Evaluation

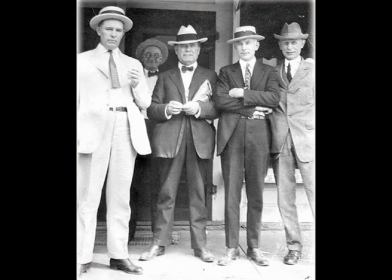We wanted to use the idea of the Bay as the gangster era or time that is less hostile than today, and that the place that we want to be taken back to because of its pure meaning of gangster and not being in a world with a new gangster that is commonly disliked. We also tried to stick to the idea that authenticity is important.
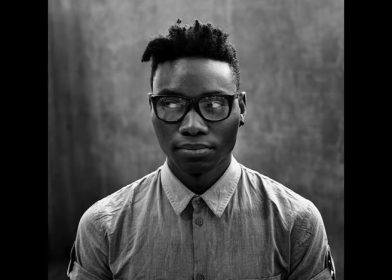This is also one of Goodwin's key conventions, this being that there must be lots of shots of the artist or band as a demand of the record company to help them develop their image.
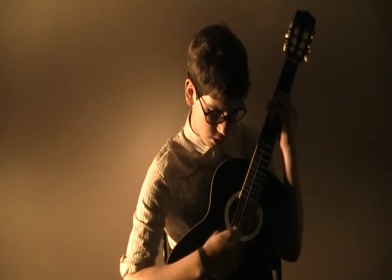We use shots of the band performing throughout to emphasise this, with them also playing their instruments to show how they are actually musicians.
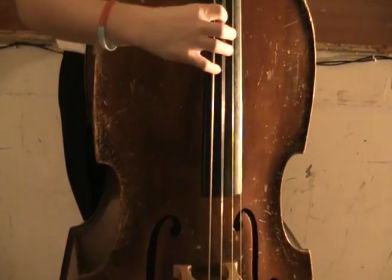This is also a key feature of indie genre. They are known for being independent and trying to fight back against the major and mainstream labels.
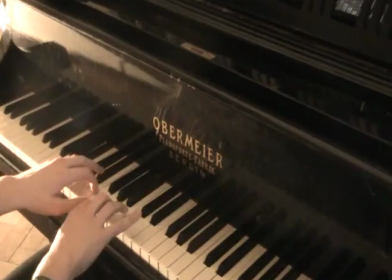Their perception of these labels that are just about making money and not about the music. Therefore they are trying to fight back with a focus on the music and not being corrupted by money-making machines. So by having a focus on the band playing their instruments gives this feeling of authenticity and satisfies the indie audience.
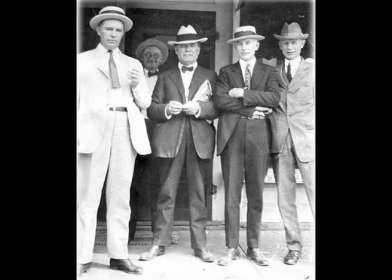How effective is the combination of your main product and ancillary text? There are many connections between our final video product and our associated print work.
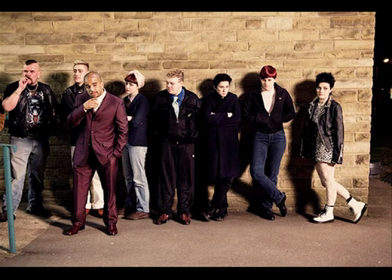Our video focused on the contrast between 1930s and the modern-day crime era.
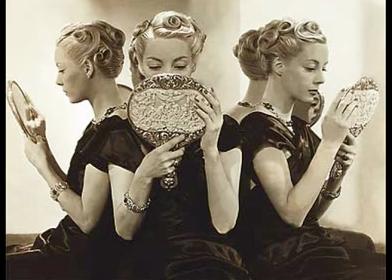It combined the idea of MGM and Cecil Beaton's Hollywood photography with Warner Brothers' idea of pre-code realism,
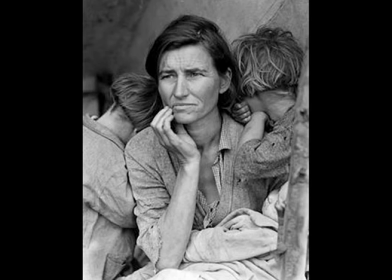as well as having elements of social realism often found in productions by various directors such as Shane Meadows.
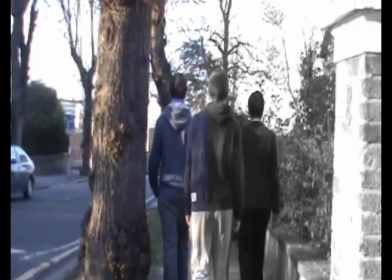We tried to incorporate elements of both of these themes into our video and ancillary text in order to create a clear and convincing contrast.
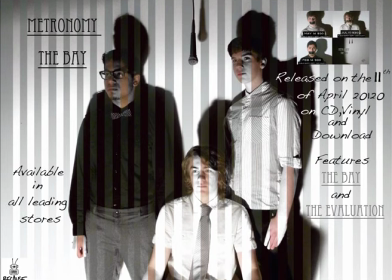Parts of our ancillary text was the advert of our single, which would hypothetically be put into a magazine relevant to the genre. Our advert featured the members of our group, who also pose as the band in our video, standing together and looking past the cameras.
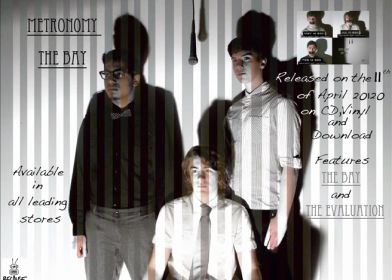The togetherness and simplicity presented in this image promote the indie ideologies of non-conformity and being genuine.
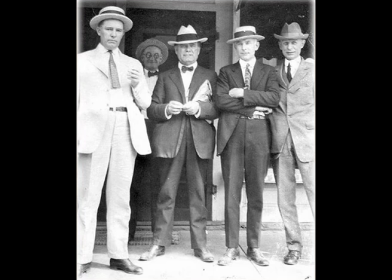The outfits we wore during the photo were the same as the band we were wearing in our video, and they are basic yet sophisticated. The simple idea of wearing plain trousers, a shirt, and for one member a tie shows the indie nature of not seeking attention.
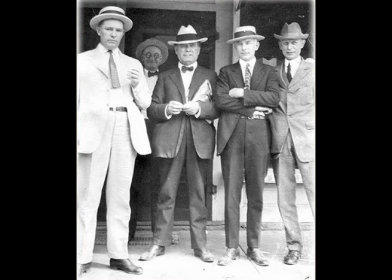The lighting we used is similar to that shown in our lighting test and reflects the ideas that we took from Cecil Beaton, whose work influenced our decisions.
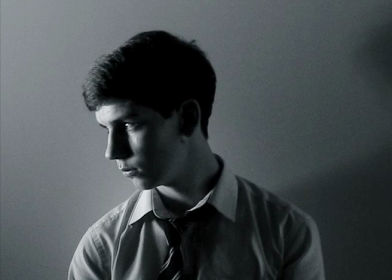By lighting half the face and having a shadowed background, we can present the enigmatic and dynamic themes that indie genre holds.
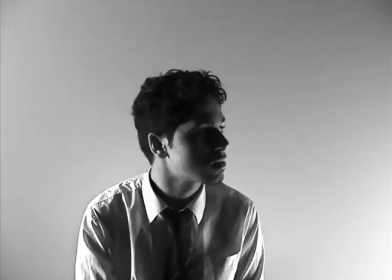This enigmatic nature and somewhat mysterious presence is further exemplified by the use of a black and white filter.
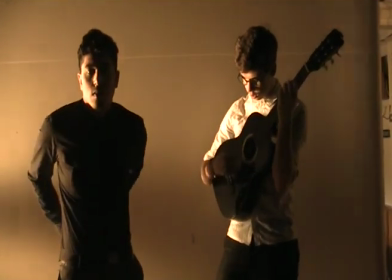These indie messages relate back to our main video, where we aim to replicate both Cecil Beaton's ideas as well as portray our knowledge of indie culture.
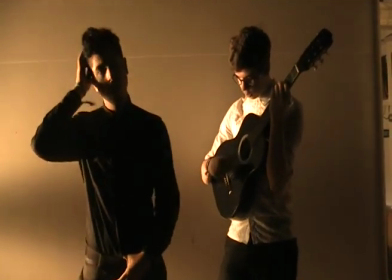The other part of our ancillary portfolio was the cover for the Digipack.
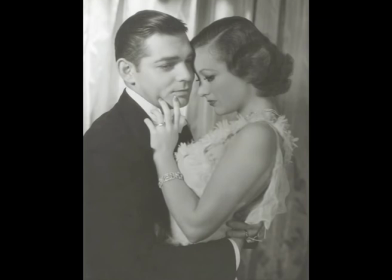The cover is similar to the advert in the sense that it portrays the use of Cecil Beaton's glamour photography and again has the band members in their indie clothing,
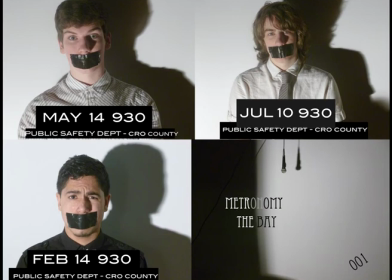but there are noticeable differences. The band members are separated into different panels on the cover, and each of us has tape over our mouth.
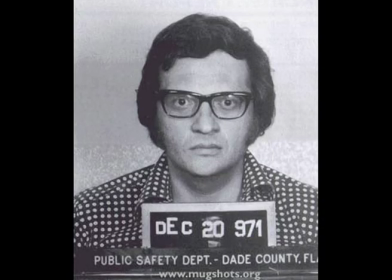As well as this, each is fronted by a placard with our dates of birth in the year 1930, but represented in the way that a mugshot would be when a criminal is detained by the police.
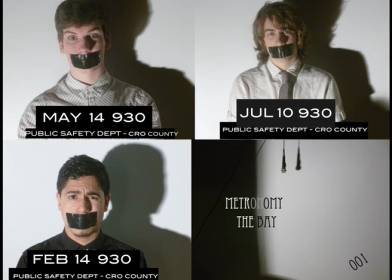We did this to reflect the social realistic side of our video, which was presented in the video by the modern day youths robbing an innocent bystander. As there are only 3 members in our group in the band we portrayed, the 4th palette on the front of the album cover was a microphone dangling and shot in an abstract and Cecil Beaton style.
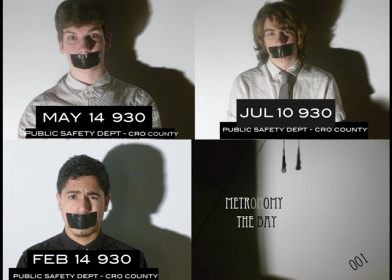We did this to exemplify the isolated nature that this side of the music industry has in relation to the mainstream culture. Below this is the title of our song, as well as the band's name. We used the same font on this, which we did for our advert, and we used a similar font to that which would be seen on movie posters for 1930s gangster thrillers.
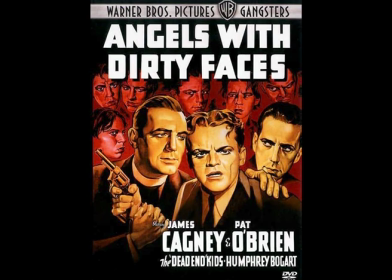We did this to replicate this idea, so we could relate back to the idea of Warner Brothers' pre-code realism period.
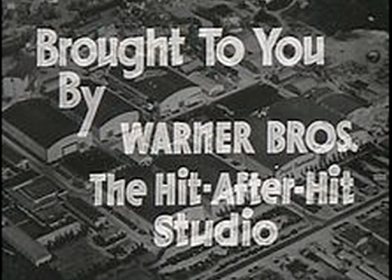Both our ancillary partner texts represent our band and our project as a whole in similar areas as we had researched,
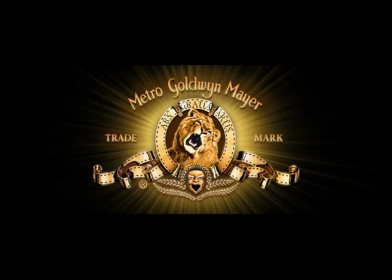be it the 1930s gangster period, the glamour photography, or the social realism. Our print work shares themes and relates back to the research portrayed in our genre research and planning, as well as replicating ideas portrayed in our final video.